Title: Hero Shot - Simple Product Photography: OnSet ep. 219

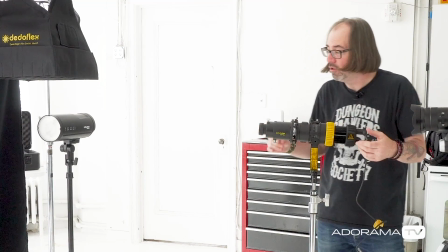[4:13]
So what that's going to allow me to do is, when I take this light
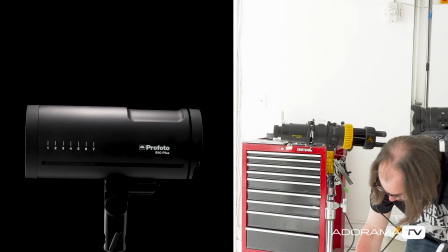[4:18]
and I move it in, I'm gonna fire it up, whenever I'm doing this I always turn the dimmer all the ways up,
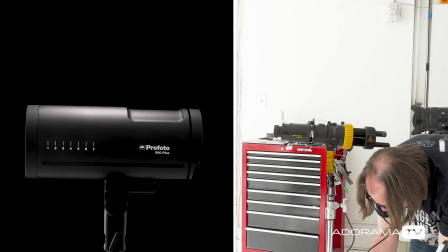[4:24]
so I go as bright as possible, so I can see what I'm doing, I'm gonna set it to 5500 Kelvin, which is daylight, it's already there,
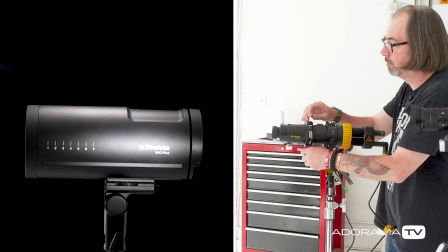[4:33]
and I'm gonna open up my shutters, and you guys can see,
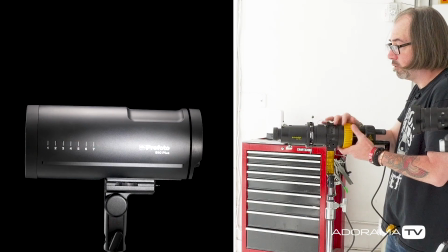[4:37]
you know, the light, right, I'm shining it here, it's basically creating a circle of light, we can zoom it, you know, to make it wider or tighter,
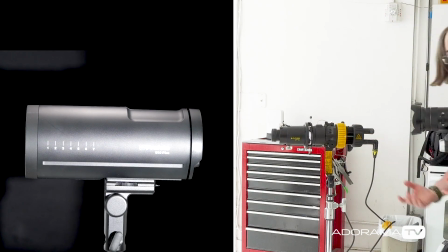[4:45]
so then that's fine, but what we really want to do, and that lights up the whole front of it, which you know is okay,
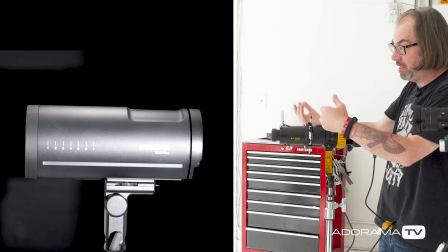[4:52]
but what I want to do is just light up, it says pro photo, it says B10 plus, and it's and it has the little markings where you set the head,
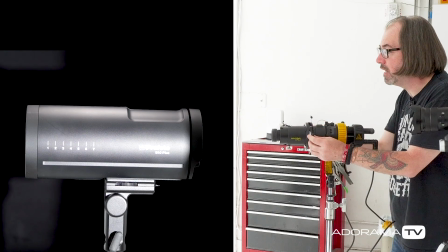[5:00]
so I think for me that's the important part, so what I'm going to do is take my framing shutters, and I'm actually going to move them in,
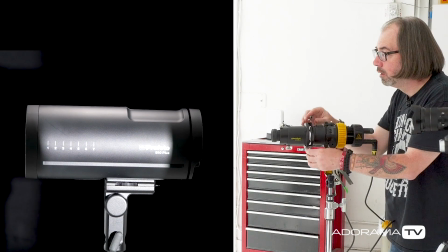[5:08]
like so,
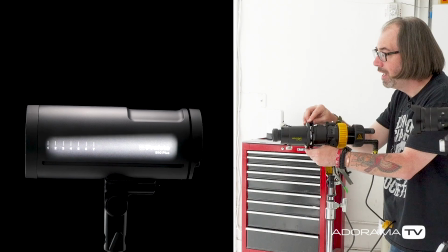[5:15]
to create basically, you can actually, I can make them totally square,
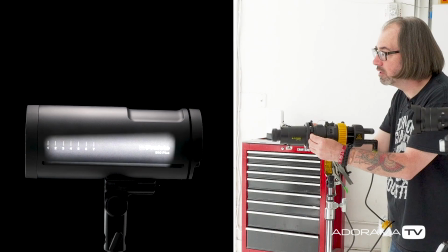[5:20]
but I actually kind of like making it a little bit off, so it feels like a little more natural, but you know it kind of comes down to taste, and that that's why I'm gonna be a kind of at the edges too.
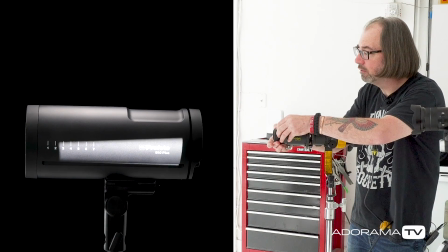[5:29]
The other thing you can do here is you can focus and defocus it, so I'm gonna you know if I focus it, you'll really see the sharpness of it, but I'm gonna defocus it a lot,
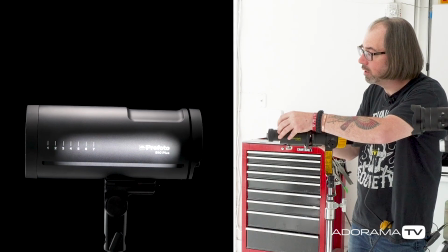[5:36]
so it's you know I want it more subtle. We want it there, but we want it to be less obvious.
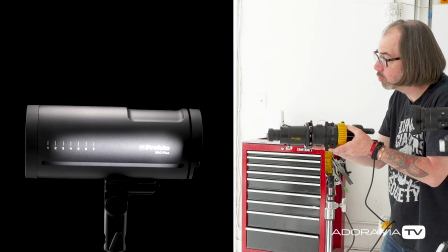[5:43]
This is kind of the control of this right?
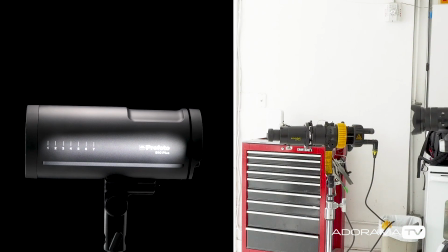[5:45]
That looks pretty good as far as positioning, and I'm gonna look through my camera, and I'm just gonna dial it down to where I want it, you know, and this comes down to personal choice,
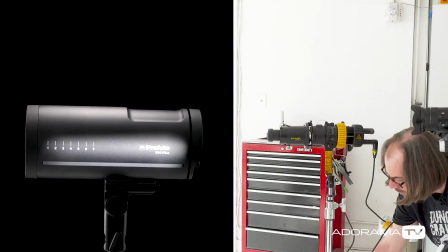[5:53]
because clearly you could already see the pro photo, so I don't need the light here just to see it,
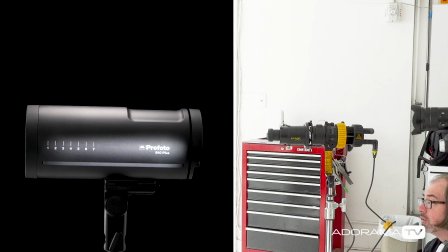[5:59]
I just want it to have a little flavor, so right there looks pretty good to me, I'll take a peek through the camera, okay focus a little bit here,
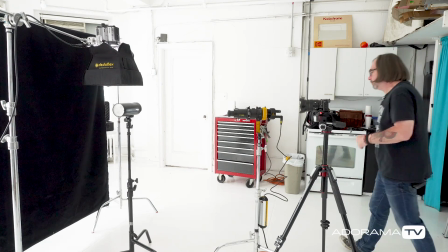[6:16]
and this will be not the easiest thing in the world to show now what we do,
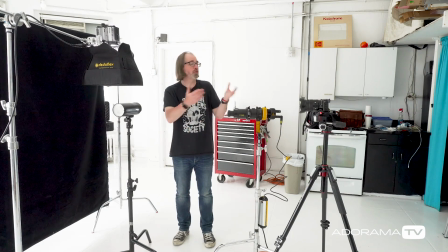[6:22]
but if you've seen these kind of things, what we're gonna do now is we're gonna shoot a variety of shots up on a tripod. I could just shoot a still picture if I was just gonna do that.
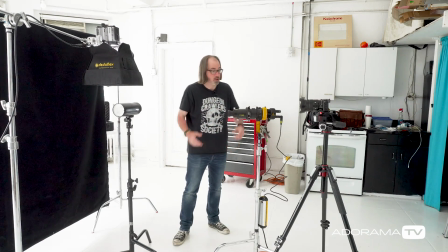[6:29]
You can do a lot of different things, some things I like to do is like turn lights on and off, so we could try that, so we're already recording, so I could make a scene where it's like there's no light on the Profoto,
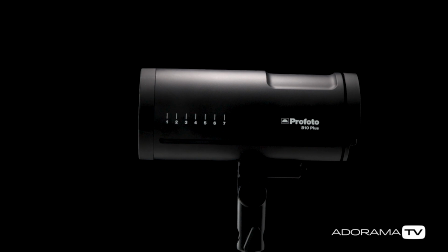[6:37]
and then boom there's light on the Profoto, right we could do that.
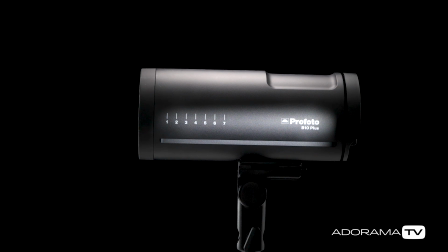[6:43]
We could do the same thing by dimming it up and down, we could turn the light, that's sometimes a fun thing to do, so I could do, let me turn it on, so let's say I'll turn on the modeling light, and I'm actually gonna set this modeling light to be daylight, so it matches,
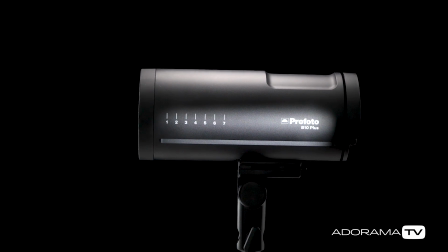[7:00]
and I'll turn it up, crank it, and then I'll swing it towards my camera like this, right?
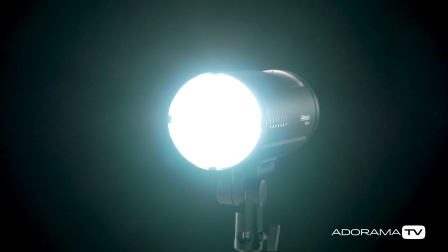[7:06]
That might be a fun shot, you know, that might be a cool opening, or a way to,
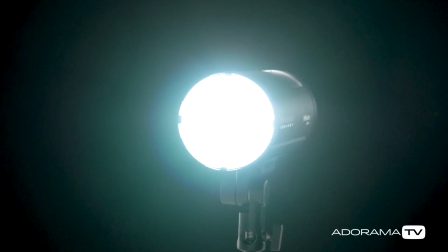[7:13]
because I'm shaking it, so when you're doing this, you want to be as steady as possible,
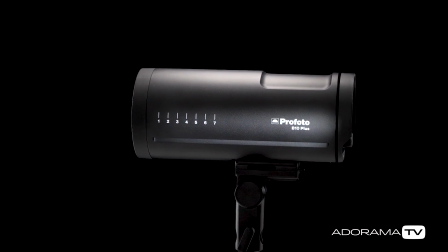[7:20]
that right? Nice and simple, We also can show the menus in the back,
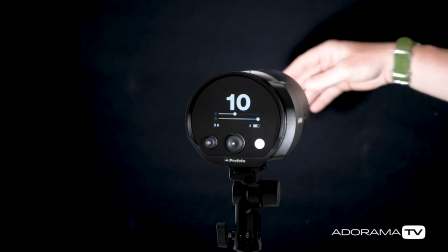[7:27]
if we want, you know, in this case because I'm now lighting the duvetyne, what I would do is I'll go in, I'll just turn this light,
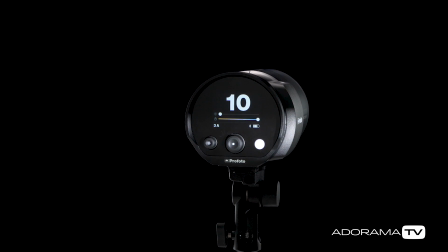[7:32]
I'll leave it at daylight, but I'll turn it down all the way, so it's doing minimal amount of lighting, if I want to leave it on at all, and you guys can see there, and this is a zoom lens, so I could easily zoom in, if I want,
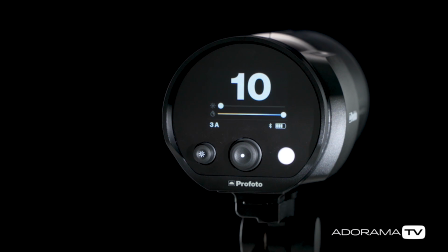[7:44]
so I could take a look at the menu system, it's still in focus, you know here, you know, this lights now hitting the side, which isn't really why I want it, so you can either take it out, or we could adjust it to see the buttons, or we could adjust it to see the pro photo down there.
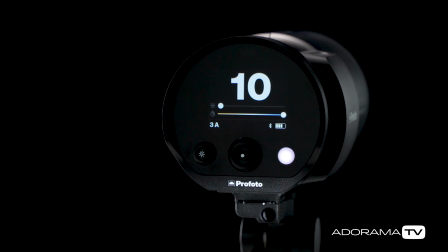[7:57]
You got a lot of options. I'm just shooting the back of it, I might do something like that, but if I'm gonna put my hands in there, I'll end up lighting my hands, so I don't really don't want to do that, so for this I wouldn't, I would just either not have it in there at all, or I'd maybe come from the side, but you can kind of mess around. You guys will see in the video, depending how much of they use, I did a bunch of different things.